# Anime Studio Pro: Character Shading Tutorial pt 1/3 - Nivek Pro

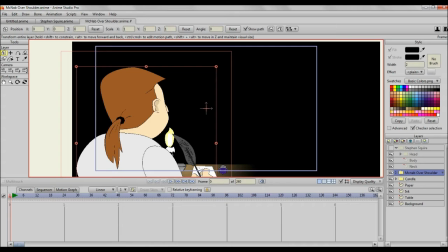(0:03)
Today I'm going to be giving you a tip on shading in Anime Studio Pro. This works for all versions of Anime Studio Pro, with the exception of maybe one feature, but I'll explain that when I get to it. But just a little bit about shading.
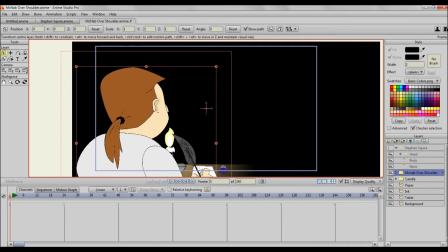(0:20)
I think shading helps to make an animation look more professional, especially when it comes to setting lighting and mooding. Now, there are three methods that I personally use. One is the built-in shading tool that comes with Anime Studio Pro.
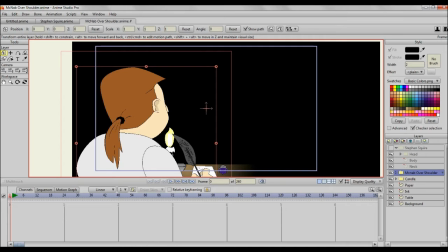(0:39)
The second method is just, you know, connecting points and filling in those shapes and creating, I guess, more hard-drawn shading. Then the last tip is using masking.
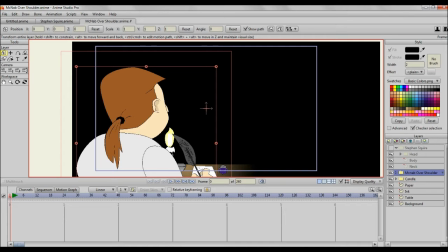(0:58)
Now, each have their advantages and disadvantages. I will go through those as time goes by, but in this video, I'm only going to be touching on the built-in Anime Studio Pro shading. Now, take a look at this scene.
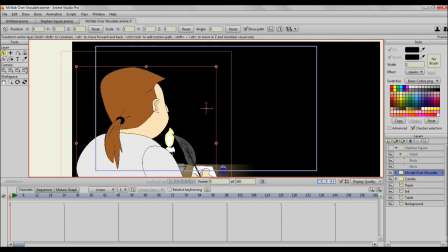(1:14)
It's an overhead shot of a gentleman writing with a quill pen, and he has a candle in front of him. Now, let me just render the shot to show you something.
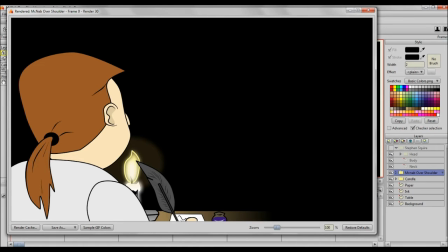(1:26)
So, as you can see here, he's in the dark and there's this candlelight in front of him, but his entire body is illuminated, which is unrealistic seeing that the only light source is in front of him. So I want to add some shading.
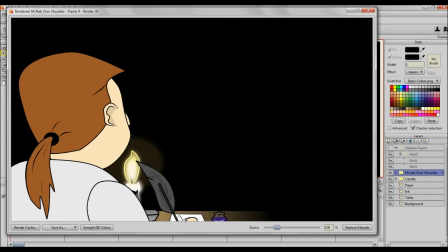(1:42)
With this method, I'm going to show you how to add the shading with the built-in Anime Studio Pro shading tool. Here we go. Well, it's not really a tool, it's more of a property. So the shading properties.
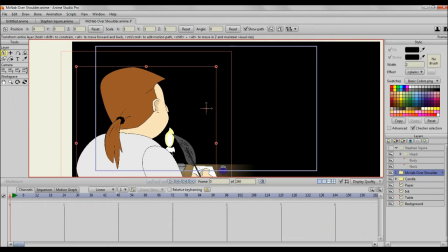(1:57)
Now, if I double click on the group layer that the character is in,
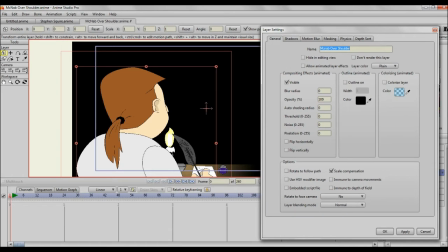(2:02)
this will allow me to shade all of the different parts or all the layers of the character in one go. So, I click on shadows. Wait, let me just go back, Mr. Steph here. So, I double click the group layer. It opens up the properties. I click on shadows.
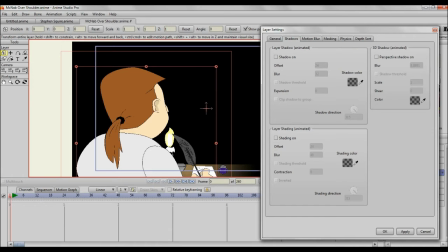(2:21)
And after clicking on the shadows tab, I go down to layer shading. I turn on, I check shading on. As you can see, the settings are offset of 24, blur of 48, and the shading direction is 315.
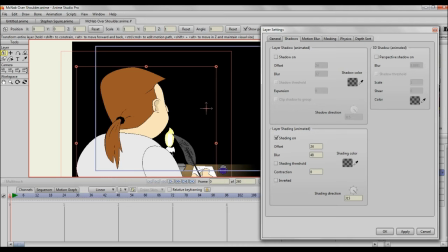(2:38)
The shading color is pretty much a transparent or translucent black. Shading threshold is unchecked, contraction 0, inverted unchecked. I'm going to click apply, and we're going to see what happens. Click OK.
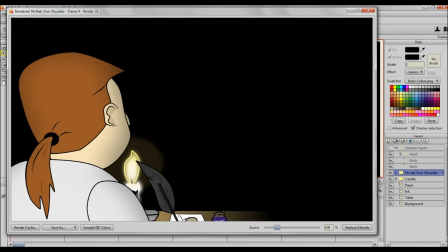(2:54)
Let me render. So, still doesn't have the desired effect. What we're getting is a very soft gradient of shadow. This does not really give us the effect that we want.
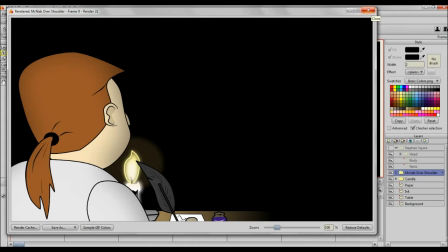(3:11)
Let me close and we're going to try another effect. Because this lighting is way too soft.
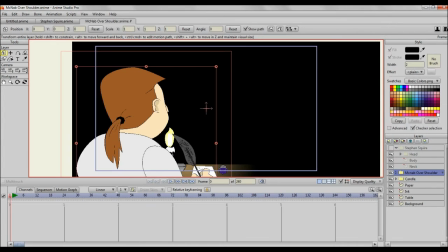(3:16)
A candlelight like that would give a harsh shadow, especially that close. So I'm going to double click again and change the settings again.
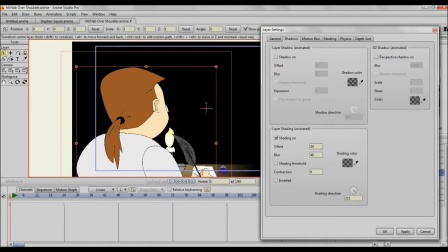(3:24)
I'm going to change it one more time. I'm going to actually half the blur, or actually, yeah, I'm going to half the blur to 24.
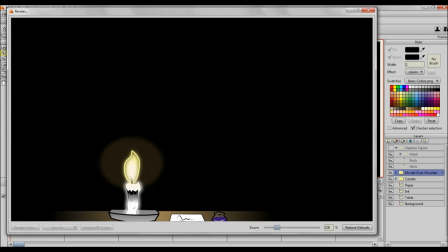(3:36)
Click OK. Render. And it's still soft.
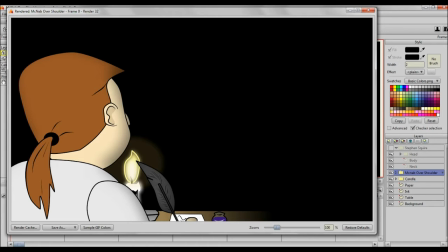(3:43)
It's just not quite giving us the effect that we want. And the darker shading is closer to the candle, which is unrealistic. Really and truly, this area here, like the back of the head and the back, would be darker than the front.
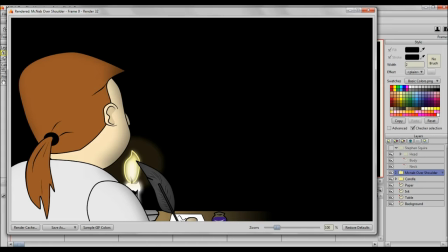(3:57)
The front would be, you know, very illuminated from the candle. So, let me show you what I would typically do in this situation.
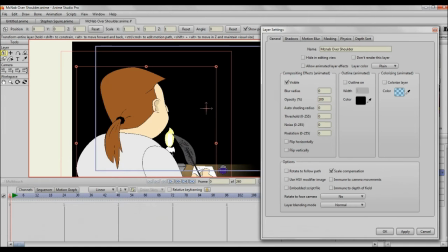(4:06)
So, double click. Let me just close that. Shadows.